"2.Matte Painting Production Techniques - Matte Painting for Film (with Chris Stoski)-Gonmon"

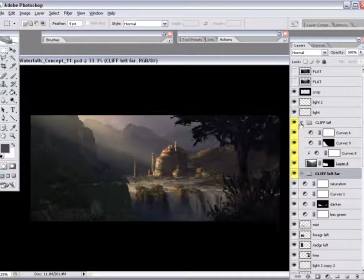The lines come from the top left corner down to the center to the palace,
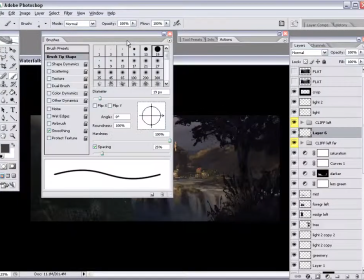so the lines kind of help to draw the audience's eye into that palace, which is our focal point of the matte shot.
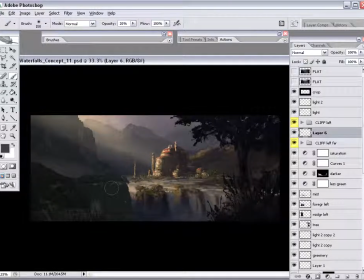And just keep in mind that when these matte shots are on the screen during a movie, you know, usually they're only on screen for 4 to 6 seconds.
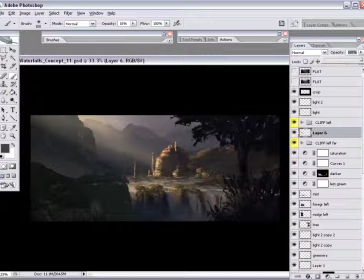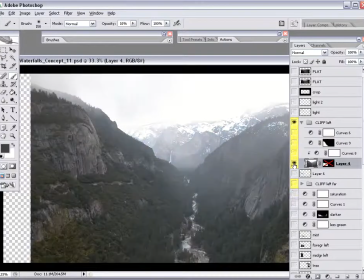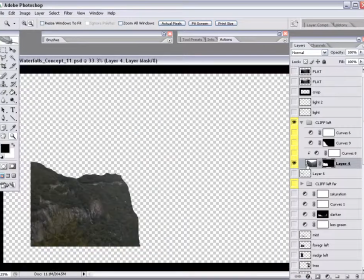So I want to try and get more depth out of this bottom left corner here.
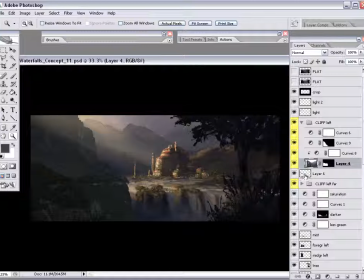As I said, I don't want to draw too much attention to it. You know, I'm not too worried about that. It's going to be pretty dark. But if we can add some haze layers.
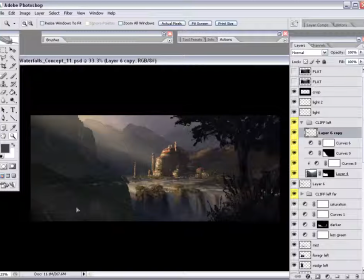Just move things around,
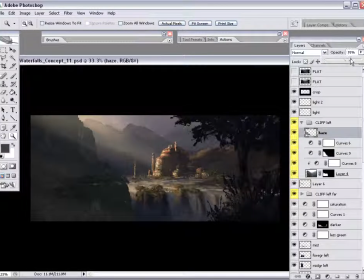see if I can get the eye to focus more on the palace if I hide certain parts of the rock with this mist and haze.
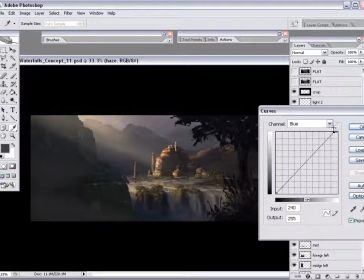You know, we're establishing here that there's waterfalls, so certainly it's acceptable to have a lot of water particles floating up, kind of like we always see in Niagara Falls.
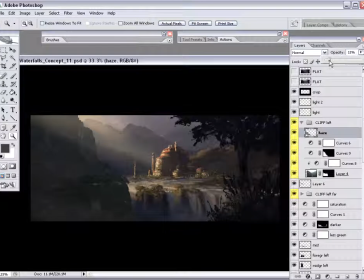And since the sun, you know, since this is kind of an early morning atmosphere, there's kind of a fog in the air, and as the sun is coming up over the mountains, we're establishing that
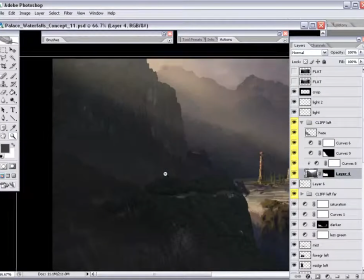there's not just a mist coming up from the falls, but there's just a fog over the entire land in a way.
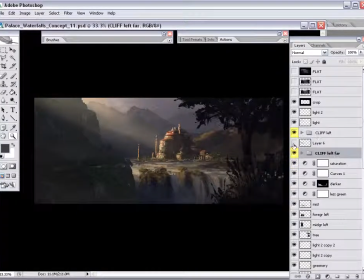So using atmosphere is kind of it's a great way to, it's a great tool to
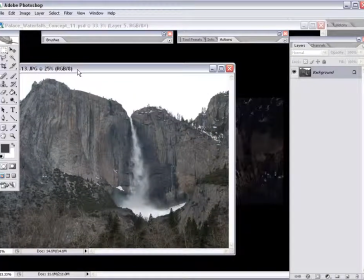make your matte paintings a little more beautiful, a little more dramatic, and
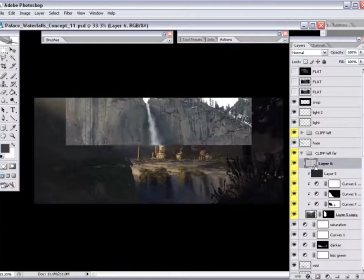perhaps most importantly, direct the eye to the focal point.
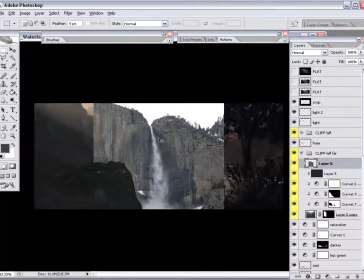So since we had a waterfall or a few waterfalls up on the top left in the concept art,
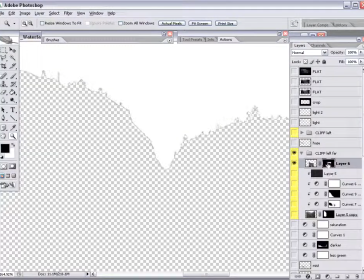I'm going to try and get something photorealistic in there right now.
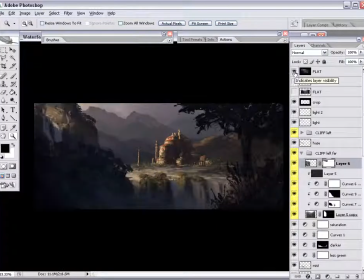Later on you'll see that ultimately we turn these waterfalls into CG particles. I've seen that done before with not just CG particles, but practical effects.
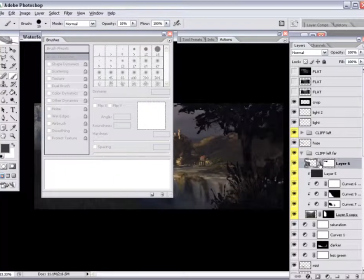You know, little waterfalls of varying materials shot on stage and composited later into matte paintings.
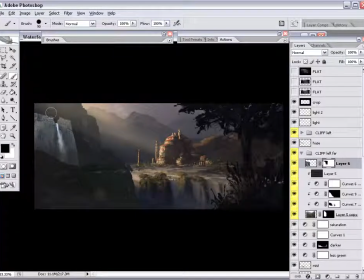But what I want to do is I want to derive my look from something that's completely real. So I'll take this photograph from Yosemite and
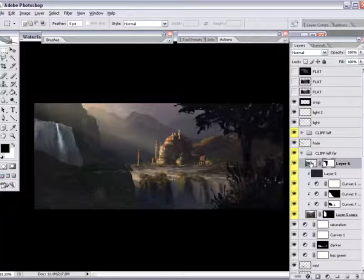if we do want to have
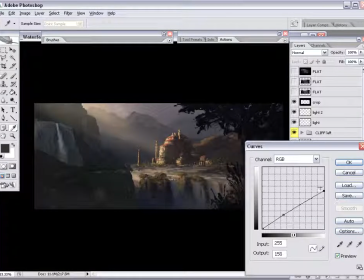that many waterfalls in the shot, and somebody insists on having an element which is typically, typically people find waterfalls beautiful and therefore can attract attention because they're moving.
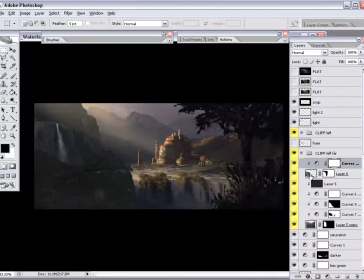We don't really need a secondary focal point over there on the left. So if we're going to have a waterfall in there, let's tone it down, darken it down.